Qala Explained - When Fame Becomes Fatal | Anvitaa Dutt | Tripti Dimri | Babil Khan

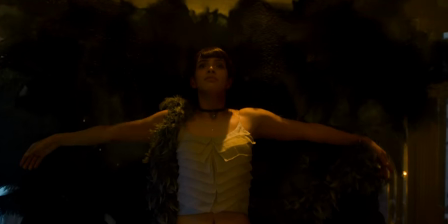The references from the movie Black Swan help in depicting the feeling of ignorance experienced by our protagonist.
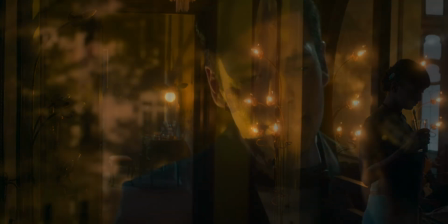She is once again asked to fetch a glass of milk for Jagat, and for the first time, an unexpected voice of concern makes her feel recognized.
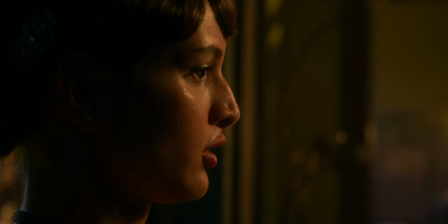Kala opens up about her frustration of being unrecognized and disregarded because of Jagat in front of Sanyal, but she also crosses the line of respect.
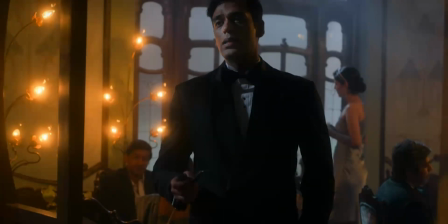Nonetheless, Sanyal explains to her how people will always get replaced, but it is the art form that remains irreplaceable.
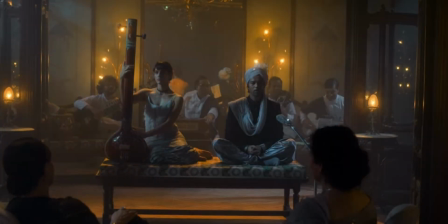Kala continues to follow the orders of her mother and supports Jagat in his performance. Everyone is instantly hooked on his voice,
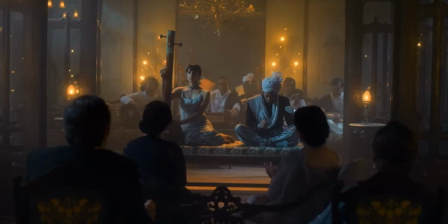but little did he know that he will have to face a major obstacle during this time when everyone is looking up to him as the next musical legend.
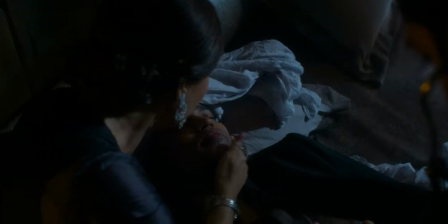A recurring cough brings his magical voice to a halt. He becomes unwell and is unable to continue displaying his talent.
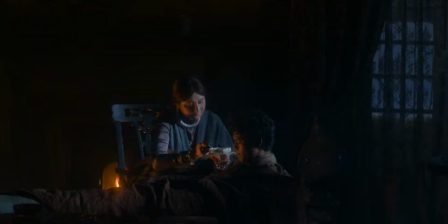Once again, Urmi rushes to comfort his son. Yes, she now considers him his legitimate heir and starts giving him all the motherly care that Kala has been longing for.
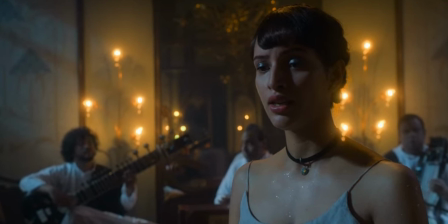However, there is a saying that setbacks can be turned into opportunities. Similarly, in this situation, Kala finds an opportunity to demonstrate her true potential.
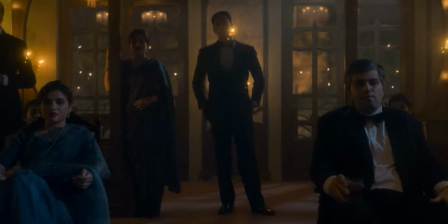She starts humming and everyone except her mother pays attention.
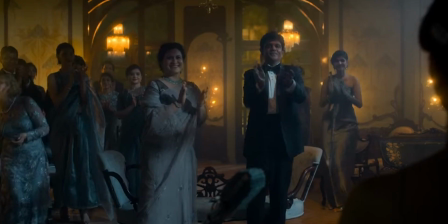Her talent is appreciated by everyone except her mother and her efforts are applauded by everyone in
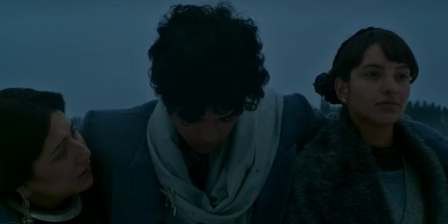the room except her mother because she has now completely shifted her focus on Jagat's health.
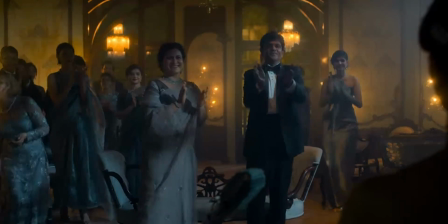She is in the spotlight but it proves to be meaningless and that's also conveyed lyrically with the song Phero na najar se na jariya.
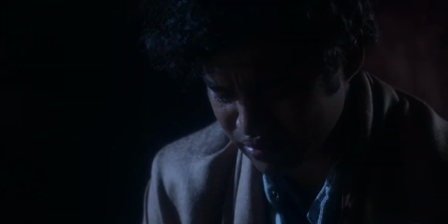Jagat's health begins to deteriorate and he loses the opportunity to play back singing.
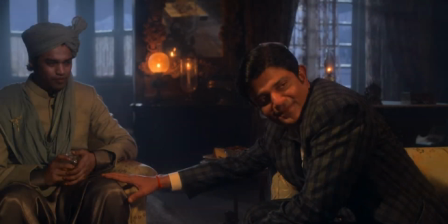Plus the spotlight also starts fading away.
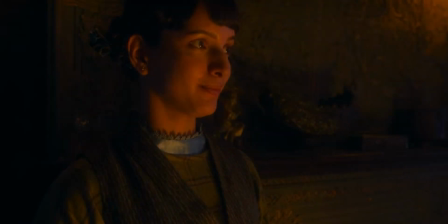Once again, Kala finds an opportunity inspired by Jagat's setback.
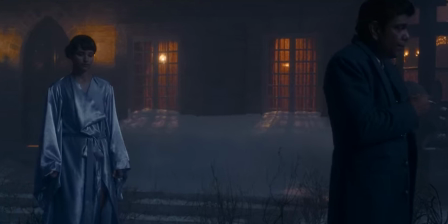She now wants the chance of playback singing from the same music composer who actually came looking for Jagat with that offer.
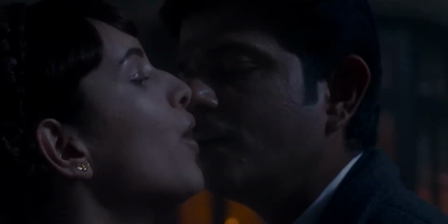But in order to seize that opportunity, Kala takes a treacherous path. She seems to grab the opportunity in exchange for her vulnerability.
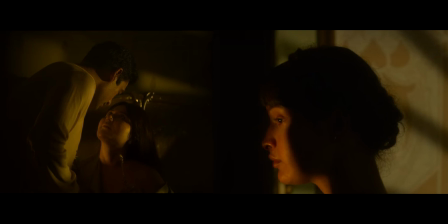She imitates her mother's act of love, which was a way of seeking favors for Jagan in the previous scene.
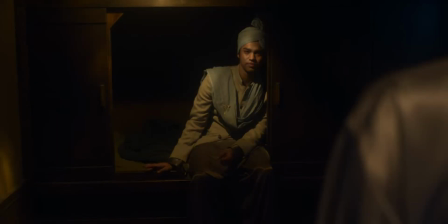We then move ahead to this moment when Jagat shares her devastated state of mind with Kala.
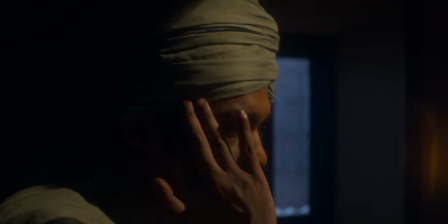Losing his voice feels like losing himself. He's fighting with noise in his head and experiencing fear in his heart.
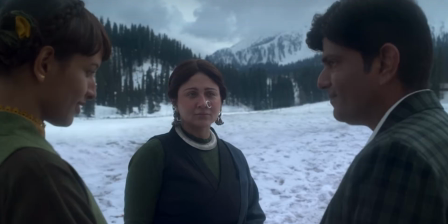But Kala remains indifferent towards the depth of his emotions. The next morning, we see how Kala has impressed the music composer with her charm.
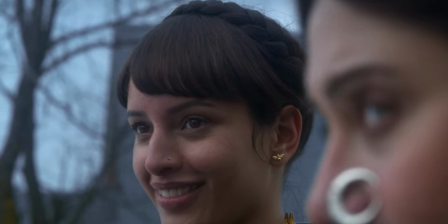He offers her a gig in Calcutta which brings a smile to her face But once again, her mother is not impressed In fact,
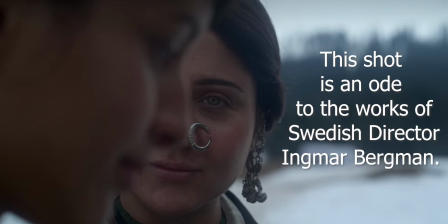she goes on to say that she has stolen someone else's opportunity for her own benefit
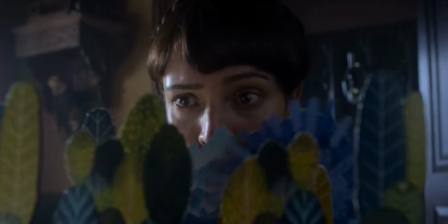She continues to stay cold-hearted toward her daughter Kala cannot take it anymore and
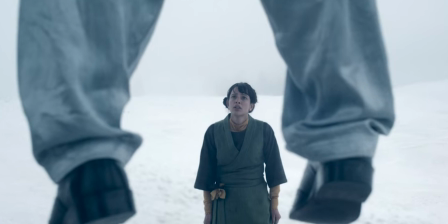runs into the snowy forest only to witness the death of Jagat Her world goes upside down as she sees his body hanging
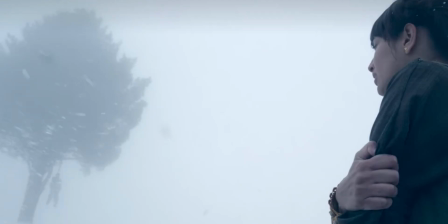from the tree but she doesn't rescue him and helps in taking the dead body to the house jiska chirag ab hamesha ke liye bujh gaya.
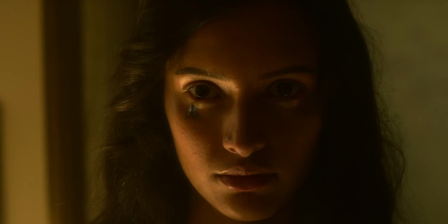The blue butterfly acts as a link between the past and the present where Kala is once again seeing some visions and this one
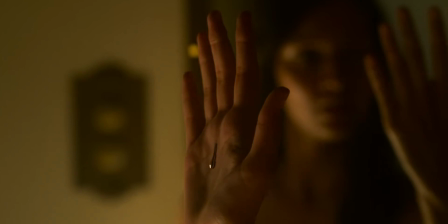sliding drop of mercury from her hand hints toward the possibility that Kala has Jagat's blood on her hands.
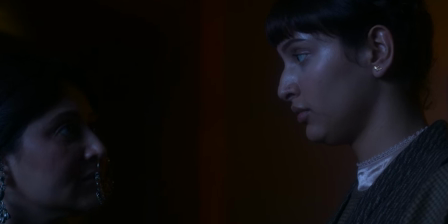After all, we learned in this scene that mercury is poisonous for a singer. She refuses to meet that music composer and instead calls her mother.
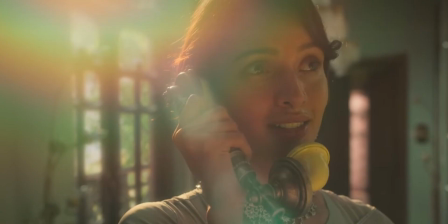But now there is no spotlight, just like the fear of loneliness.
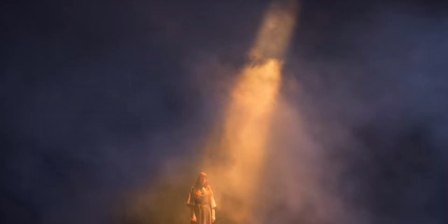It is now time for the audience to learn about how Kala became the singer that she is today.
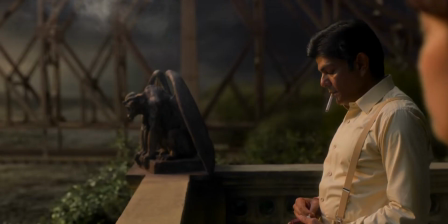She did accept the offer of playback singing, but since this opportunity was received in exchange for her vulnerability,
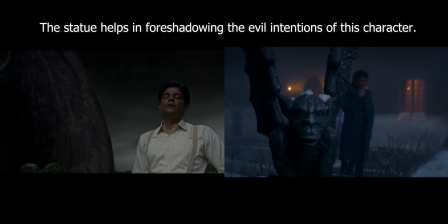Kala had to pay the price of that exchange. She had to pay the price to own the spotlight,
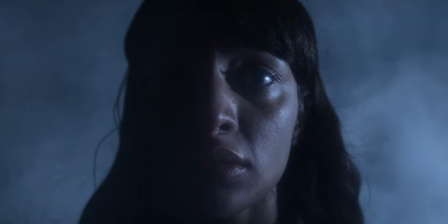an offer that she did not refuse and went against her mother's dictatorial behavior to prove her worth.
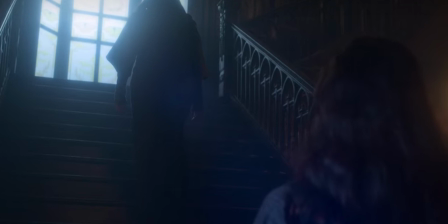But did she make a mistake by going against her mother?